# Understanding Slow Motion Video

Hey guys, Jamison with Fujifilm here. Today I'm going to show you how to set up high-speed recording in your camera. We'll take a look at some of the controls and then I'll show you some examples of how you might want to try it out at home.
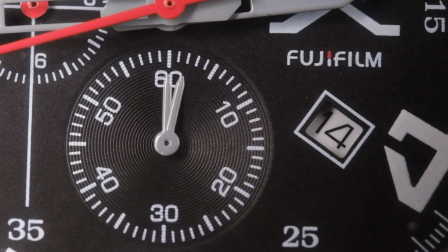(0:23)
High-speed recording or high frame rate recording is called that because you take more frames per second than regular video. This means at 120 frames per second, one second of recording is five seconds of playback and at 240,
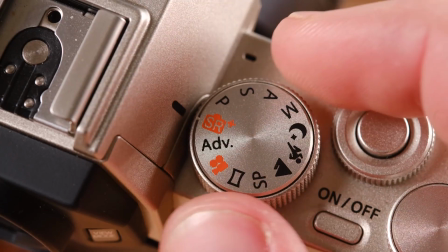(0:37)
one second of recording it's 10 seconds of playback. To get the camera set up find the movie mode on the dial.
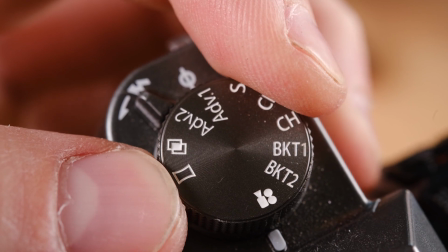(0:44)
It could be on either side of the electronic viewfinder. On the X100 or X Pro series use the drive button and go down to the movie mode.
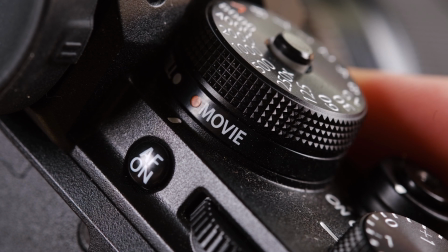(0:53)
On the X-T4 use the dedicated switch. Then go into the movie menu.
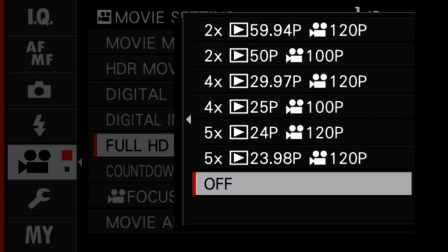(0:58)
Find full HD high-speed recording. Try to match the frame rate to the existing video you've already shot, this will make editing much easier.
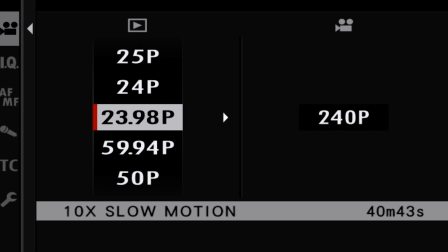(1:08)
Use the menu to find the comparable frame rate.
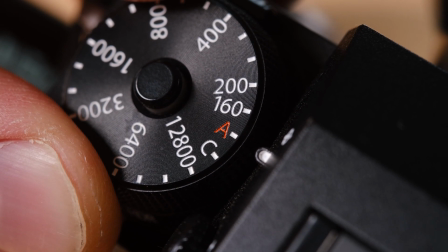(1:12)
The easiest way to set up the camera is to put the ISO in auto, the aperture in auto.
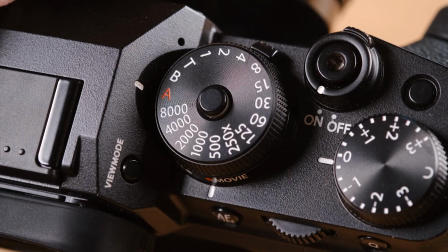(1:17)
You can manually set the shutter speed. If you're trying to observe the 180-degree shutter rule,
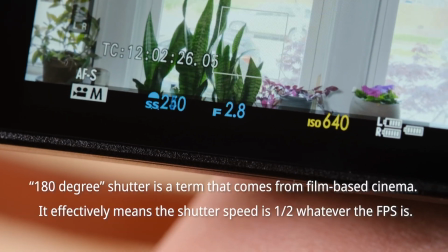(1:23)
set it twice as fast as the existing frame rate, so 240, 250th, or 500th of a second.
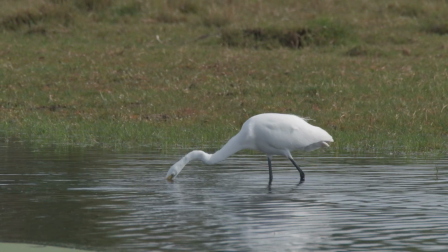(1:31)
If you don't understand what that is, set the shutter speed to automatic. Now let's look at some examples of high-speed recording.
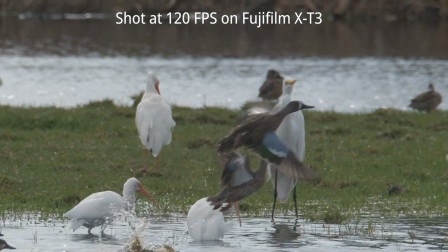(1:39)
We always see it in nature documentaries.
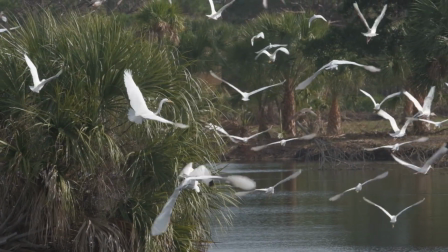(1:41)
It helps slow down fast-moving animals so we can see things that we wouldn't otherwise with regular speed video.
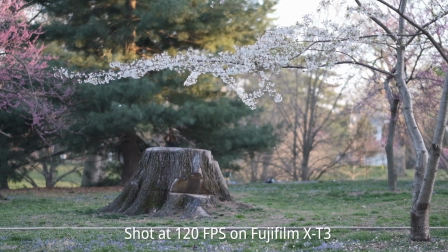(1:51)
But high-speed recording can be used in a lot of other ways. It can help add emotion or depth for insert shots in existing video projects,
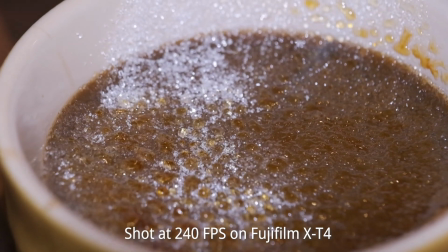(2:00)
gives us a unique perspective on things we've seen before, and helps break up the flow of the video.
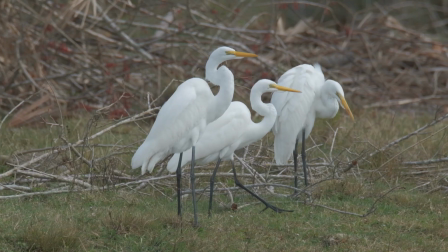(2:06)
This will keep the viewer engaged. And while high-speed recording is a great tool, there are some guidelines to use it effectively.
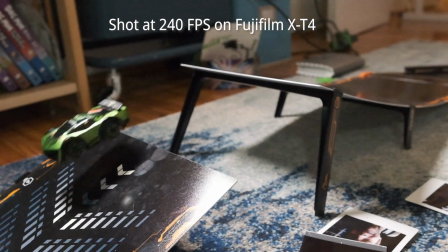(2:15)
One minute of recording can be up to 10 minutes of playback. That's a lot of time trying to find the shot you want.
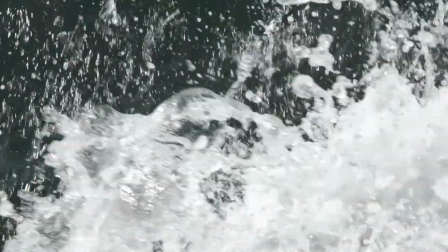(2:23)
So have a plan.
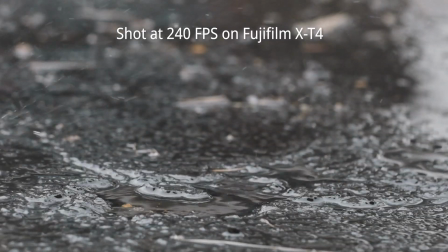(2:24)
Try to think about the moment you want to show, and when editing, trim off as much footage before and after the moment of impact.
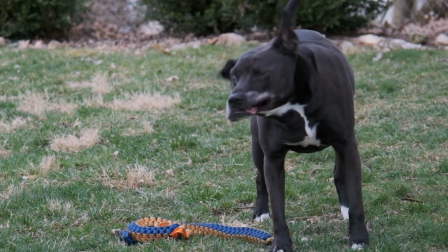(2:33)
Slow motion shots that drag on can become stale, so remember in this case less is more.
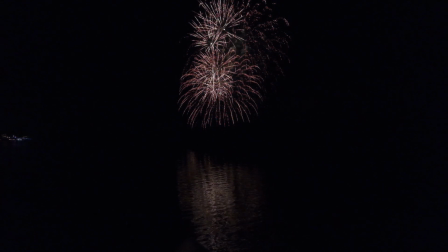(2:38)
And while these guides are helpful, they're not rules that can't be broken. It's about experimenting and seeing what you can do with a new tool. So now you know the basics of setting up high-speed recording in your camera. Play around with it and see what you can come up with. The most important thing is to just have fun. Be creative. And join us for another Workbench from Fujifilm.